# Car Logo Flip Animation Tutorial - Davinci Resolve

Doing the same thing, I can also just change where my mask is at to affect this as well.
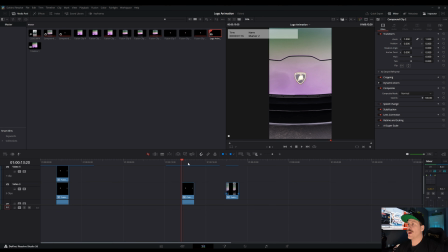(20:39)
And sometimes that helps out a little bit more. Okay, so now that's obviously not the end of the effect.
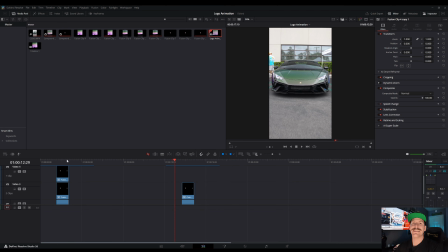(20:46)
We're not quite 100% there yet. We need to sell it. So what are we missing? Well, we don't have a shadow popping out of our logo when it comes off the car. So we don't really get a sense of depth or anything that the logo is coming off the car.
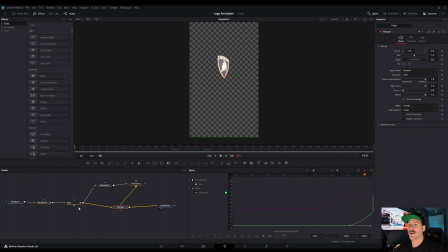(21:02)
So to fix that, we're gonna come back into our Fusion effect here, and we're gonna select our DVE1 node. We're gonna hit Shift Spacebar, and we're going to look for the drop shadow.
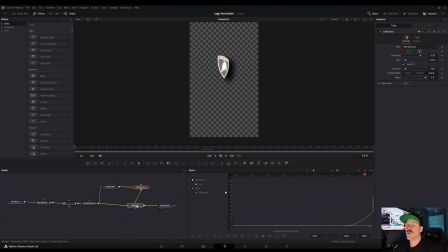(21:16)
Once that is selected, you may need to pop in and out of your editing tab here, just a little bit to make sure that we get everything lined up correctly. The main thing being, you want to take a note of where your light source is coming from to really make this effective. So I'm gonna have my shadow show up around over here, meaning that my light source would probably be shining down this way.
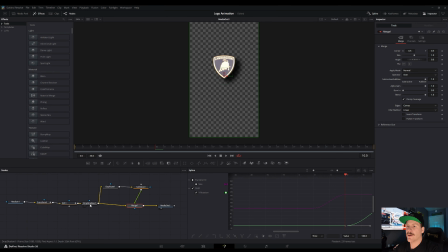(21:46)
So coming back into the Fusion tab, making sure my drop shadow is selected, I'm gonna change my drop distance. And this effect here is when my logo is as far off of the car as possible. So I'm gonna take a look. I think that's pretty good. That looks exactly where I would hope this to be. But right now, this effect's not edited, or not animated.
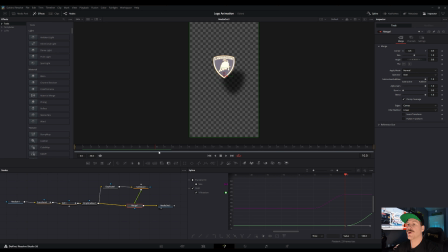(22:15)
It doesn't actually move when our logo grows. So how are we going to do that? Well, we need to remember our 2 points once again. For our transform. We're gonna select our drop shadow, and here at frame 10, this is where I set exactly where I want my logo to be.
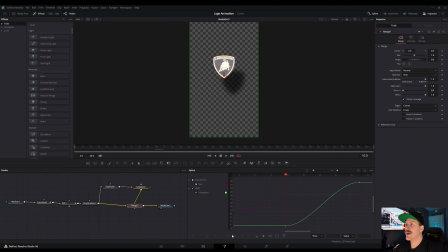(22:34)
Making sure it looks good on the car once again, and now I'm gonna start my keyframe. So with drop shadow selected, I'm going to change the blur, and I'm going to change the drop distance. Sorry, not change, keyframe. I'm going to come over to frame 33, that is our other keyframe that we've been using.
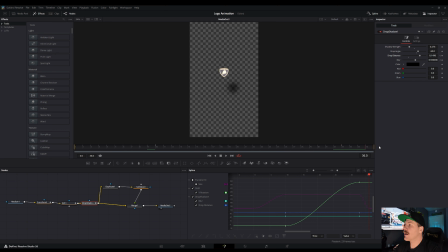(22:53)
Keyframe blur and distance once again. Now when I come over to the final frame when this is going to smash into the car, I'm going to set my blur to 0, and you'll see why I do this. And I'm gonna set my distance to 0.
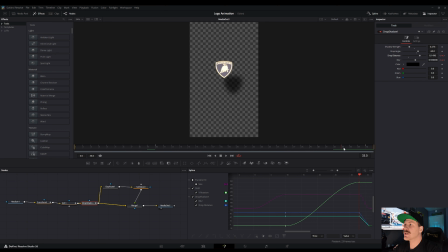(23:08)
That puts it directly under my logo. And the reason we do it is basically as the shadow is getting closer, or basically effect-wise, as our logo is getting closer and closer and closer to the car, these edges will become more and more defined,
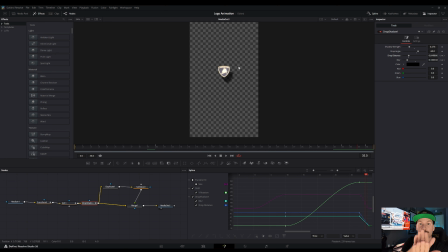(23:23)
and that'll really give you the look that it is right next to the car and then getting far away. Because if you ever shine a light over something and check its shadow, the closer it gets to the object, the sharper these edges get. Now we're gonna do the same thing with our starting frame. Set our blur to 0 and set our drop distance to 0.
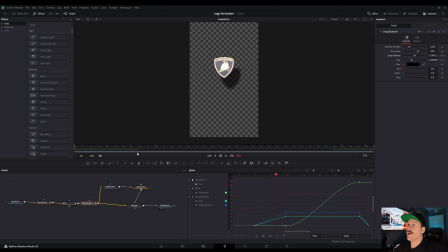(23:42)
And now you can see as this gets further away, our blur is going to get even more and more our blur effect on our shadow edges will get more and more blurry.
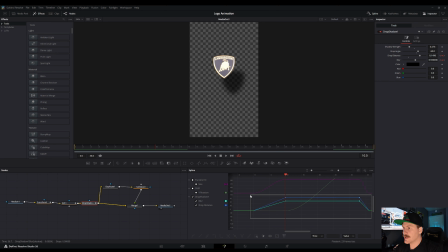(23:58)
I'm also going to select our drop shadow here, and once again select all these points and hit F just to smooth those out. One last thing, this is an optional move, but it will look good, is if you select your DVE and you select motion blur here and change the quality to 10.
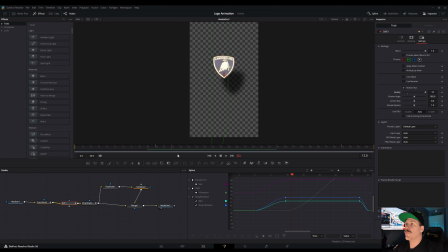(24:18)
That'll give it a little bit of a whip feature when it spins around. Sorry, my computer's gonna have to load this one for a second. So it'll whip around a little bit with a bit of blur, really giving it that motion effect.
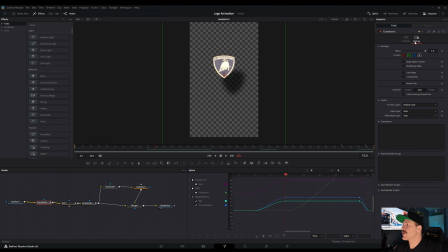(24:38)
Lastly, you can also add motion blur to your transform node.
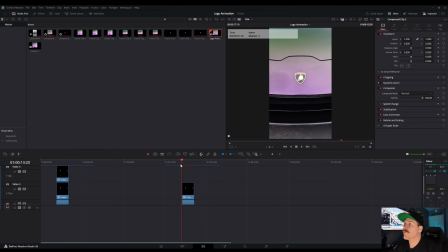(24:44)
Now, this is something some people will want and something some people won't. You're just gonna have to play with it yourselves, figure out if that is something you like. Now give my computer a few moments to render this up. So now we are really close.
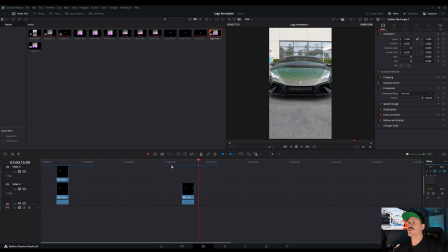(25:02)
Some would say we're there, but we have one more trick up our sleeves to really, really, really sell this effect.
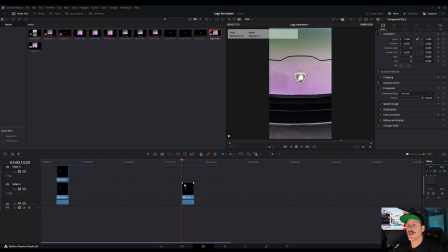(25:10)
We're gonna wanna hop over to this Clips Fusion page. So really quick, I'm just going to disable that layer. Now this clip here is the one where we had our spot replacer.
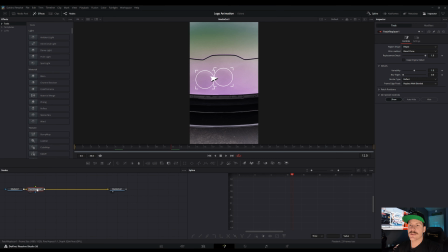(25:21)
We're going to come over here into the Fusion tab and select our patch replacer, and we're going to hold Shift and press spacebar. Now we're going to look for lens blur. Why are we doing a lens blur?
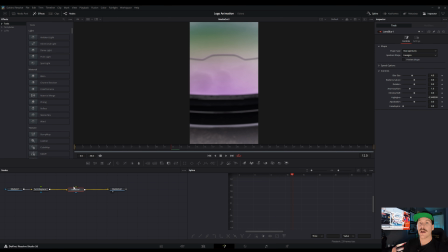(25:38)
Well, we want to give the effect that as our logo is coming up, our eyes or our camera is focusing on the emblem coming out of the car, essentially making the car look like it's getting very far away.
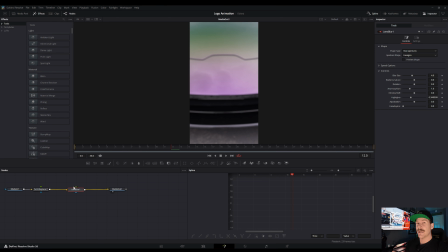(25:53)
This is just going to add to the effect even more, because a typical camera, if something were to come toward it, either this would get blurry or what's behind it would get blurry as it focuses on this. So we're going to imitate that in this clip.
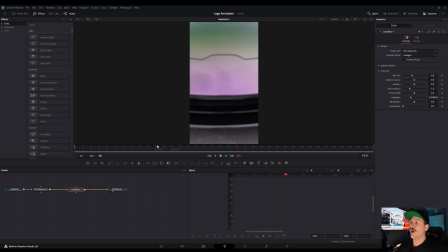(26:07)
Again, we need to remember our points here, our 2 frames. So that's 10 and 33 for my editing here. Here at 10, I'm going to keyframe the blur size, and same at 33. Now I'm gonna turn this blur size down to 3,
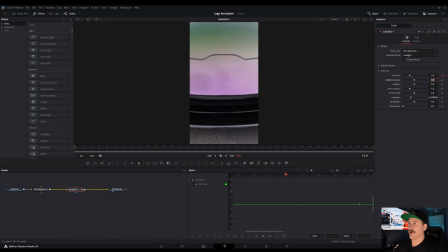(26:27)
just because I don't want this to be quite as strong of a blur, just to keep it looking realistic. And then at 0, we're gonna keyframe our blur size at, you guessed it, 0. And then at the final frame, 0 as well.
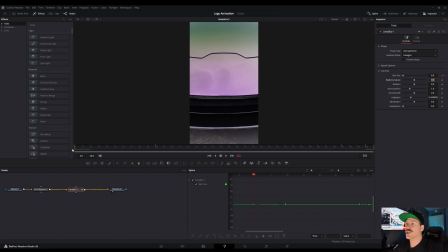(26:45)
So the effect that we get is that we have a sharp image, and as it gets further away, it gets blurry the whole time the logo's out of the car. And as the logo starts to move back onto the car, it sharpens back up quickly.
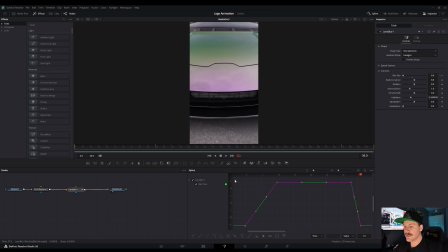(26:59)
We're going to once again select all of these and hit F just to smooth those splines out.
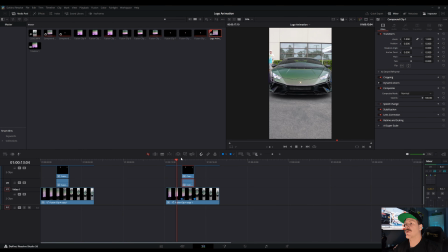(27:08)
So let's check out our effect now. Give my computer a moment to process. Perfect. So now we're looking really, really good. We come in, logo pops out, smashes back down. I am really quickly going to adjust the glow here.
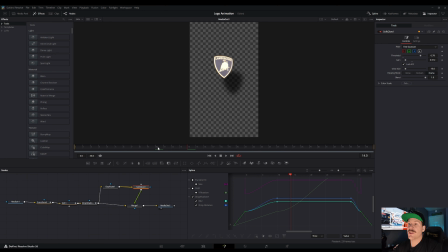(27:30)
And now this also is something that you could keyframe if you wanted to. You could keyframe basically, let's see here. You could keyframe no glow, and then here you could have it glowing a ton
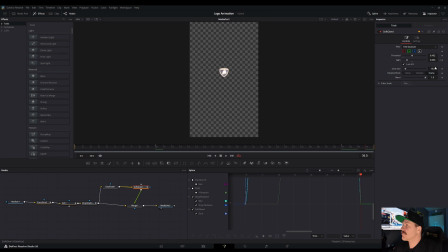(27:53)
again, and then have it keyframed at no glow when it goes back on the car. So it kind of glows as it comes off the car, which is also a really cool effect.
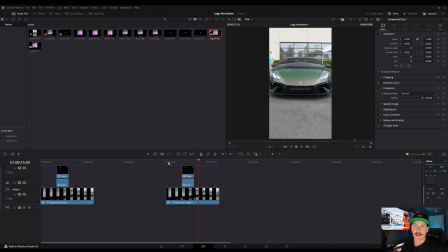(28:05)
And the reason, again, that I am taking so long to explain every single one of these effects to you guys is so that you guys have the freedom to do your own effects or change my effects around or make it look exactly how you want.
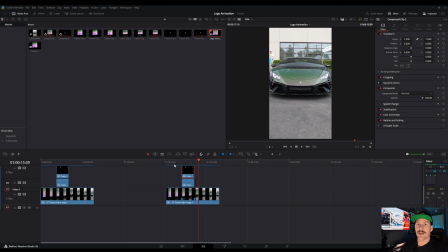(28:20)
Because not everybody does that. A lot of tutorials out there are click this button, click that button, click this button, click that button, and then cool, you have the effect and you did the thing, but you don't know how to change it or use a feature of it the next time you're editing something else. So I always do my best to, for trying not to make it boring, but to really, really let you guys know everything that you're doing.
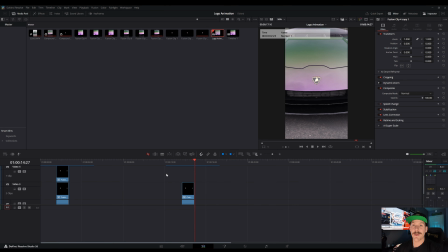(28:44)
All right, I'm not quite done yet.